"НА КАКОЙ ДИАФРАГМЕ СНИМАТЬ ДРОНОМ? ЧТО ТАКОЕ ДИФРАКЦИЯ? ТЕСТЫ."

Ребята, всем привет, с вами Смакодрон. В этом видео я расскажу, что такое диафрагма, как она влияет на качество картинки, на ее глубину и резкость. Вы узнаете, что такое дифракция и почему она ухудшает ваши работы, зачем нужны ND-фильтры и почему они так важны на съемочных площадках, какая есть связь между ND-фильтром и дифракцией. Вы увидите очень интересные тесты, которые позволят вам лучше разобраться в теме диафрагмы и выжать из вашего дрона максимум. Поэтому поехали!
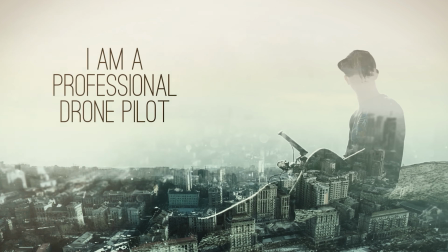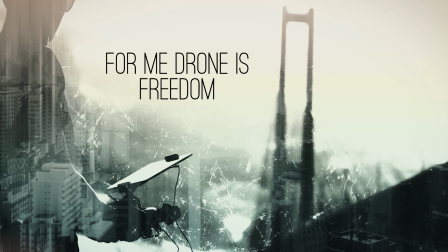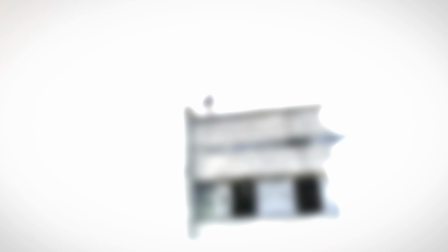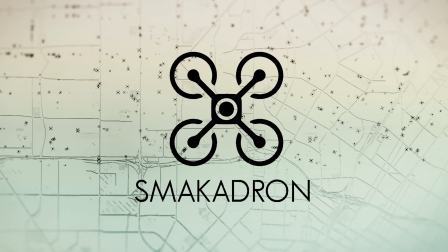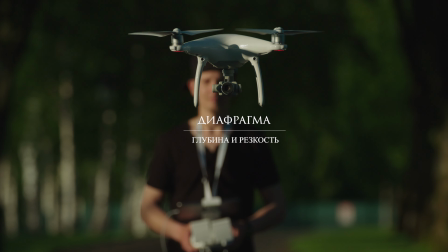Диафрагма – глубина и резкость. Диафрагма отвечает за глубину и резкость.
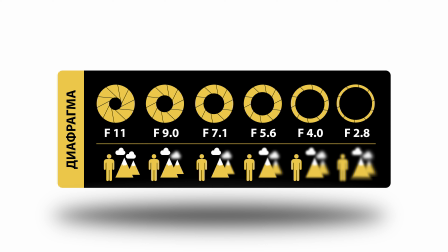Она может быть открытой и закрытой. При открытой диафрагме, то есть F2.8, на матрицу камеры попадает больше света и кадр получается светлее, но задний фон размывается, что делает только передний план в фокусе.
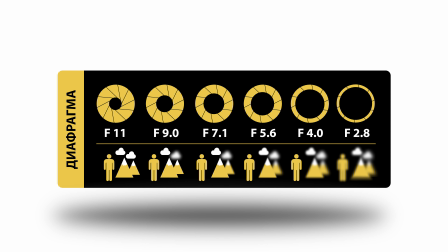При закрытой диафрагме, это F11, наш кадр будет весь резкий, как передний, так и задний план. Чем меньше диафрагменное число, тем меньше глубина и резкость.
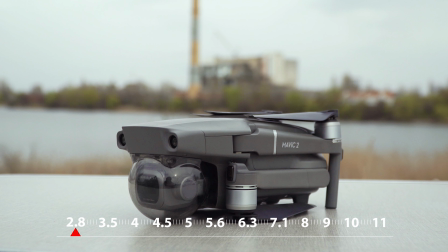В данном примере мы открыли максимально диафрагму, на сенсор камеры впустили максимальное количество света. Передний план у нас в фокусе, а задний план размыт.
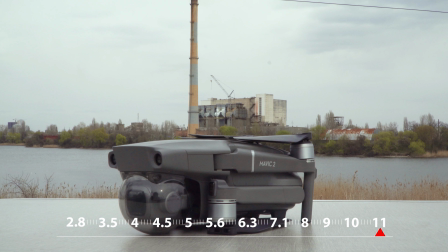А в этом примере мы видим, что у нас в фокусе как и передний, так и задний план, когда мы уменьшили количество поступаемого света на матрицу камеры.
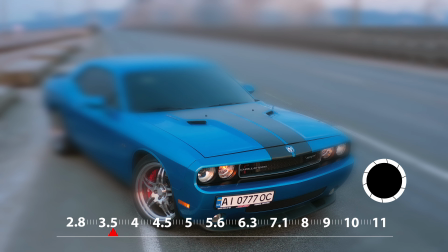Чтобы вам проще было понять логику работы диафрагмы, давайте посмотрим,
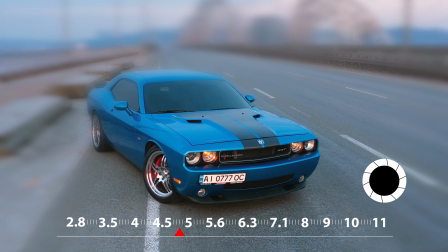что будет, если мы будем уменьшать количество поступаемого света на матрицу камеры.
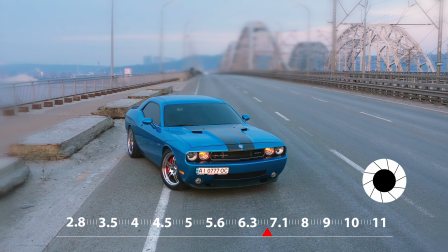И как видим, у нас начинает задний план постепенно появляться и делать резкую картинку как спереди, так и сзади.
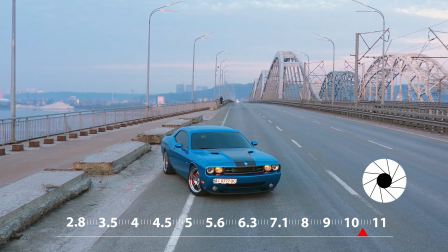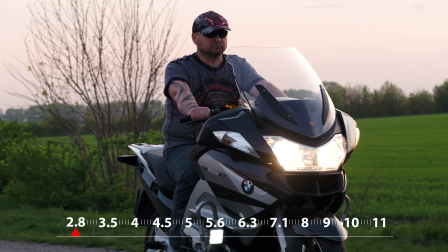Минимальное значение диафрагмы позволяет акцентировать внимание зрителя на передний план, который в фокусе.
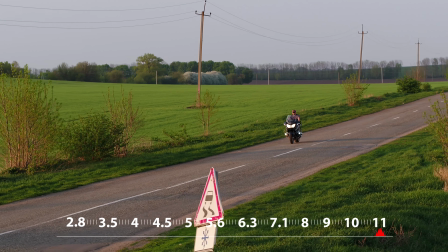Большое значение диафрагмы позволяет зрителю увидеть общий план сцены и рассмотреть ее в деталях.
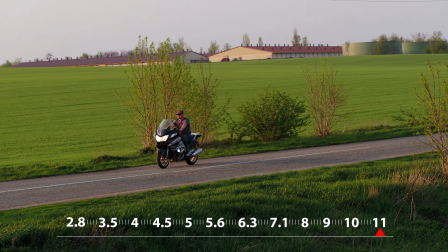К сожалению, на практике не все так просто.
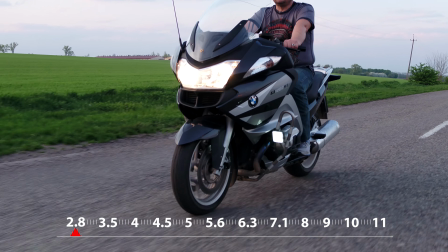В данном примере мы видим, что у нас красиво прорисовывается передний план, задний план у нас очень хорошо размывается и получается киношная картинка.
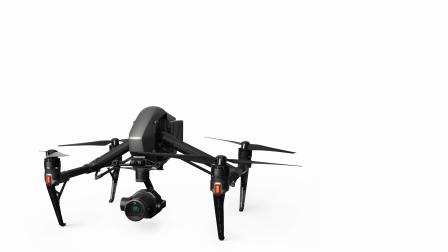Но чтобы добиться такого результата, нужно использовать дроны класса Inspire кинематографической оптикой и использовать фокус-кулер,
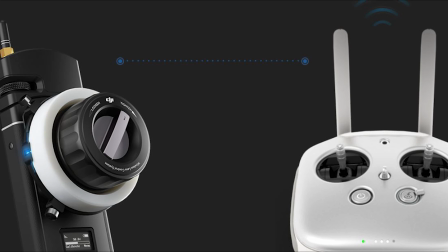который позволяет наводить фокус в период движения дрона. Для получения данной сцены участвовала целая команда.
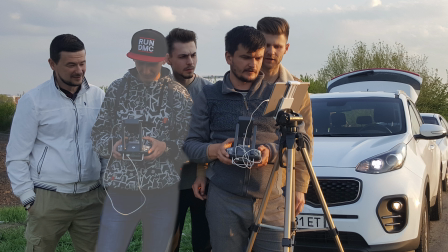Это оператор дрона, оператор камеры дрона,
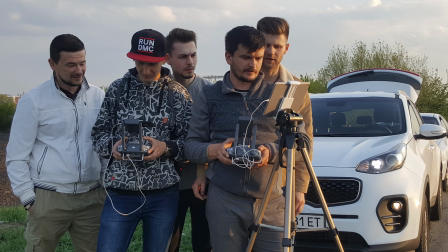это человек, который отвечает за фокус с помощью фокус-кулера и, конечно же, режиссер, который контролирует сцену.
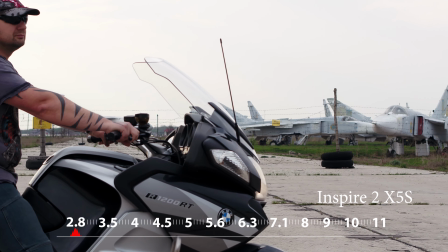Если сравнивать изображение между профессиональной и любительской камерой,
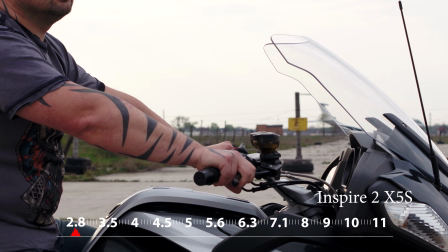то профессиональная на диафрагме той же 2.8 получит более качественное размытие на заднем плане и резкий фокус на переднем,
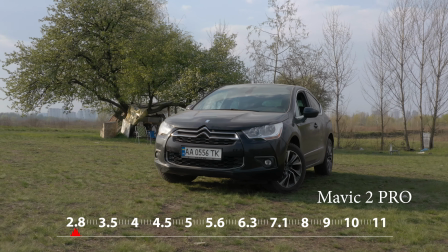а любительская камера начинает задний план превращать в месиво за счет слабой камеры.
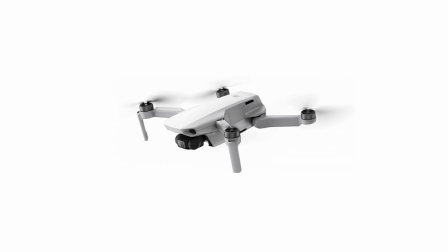И теперь стал вопрос, что же делать владельцам непрофессиональной техники,
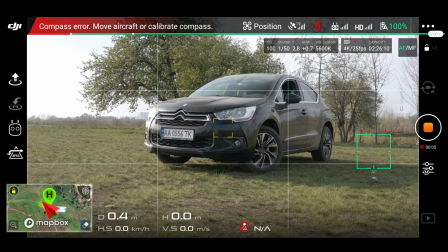которые хотят получить максимально качественную картинку из своего дрона без зеркальной оптики.
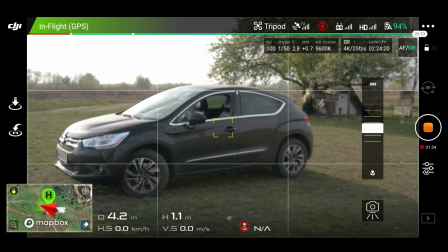Мало того, что пилоту в одиночку почти нереально в процессе съемки управлять дроном, одновременно контролировать фокусное расстояние. Да, и фокус сам по себе желает лучшего. Есть вариант поставить в настройках камеры функцию IFC, это постоянный фокус,
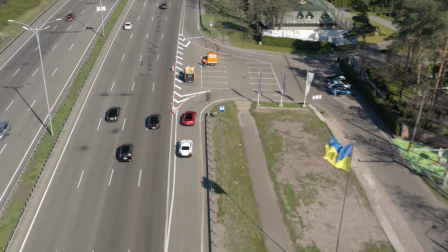но в процессе съемки данная функция ведет себя некорректно и часто фокусируется на что ему захочется, превращая ответственные съемки в абсолютный брак.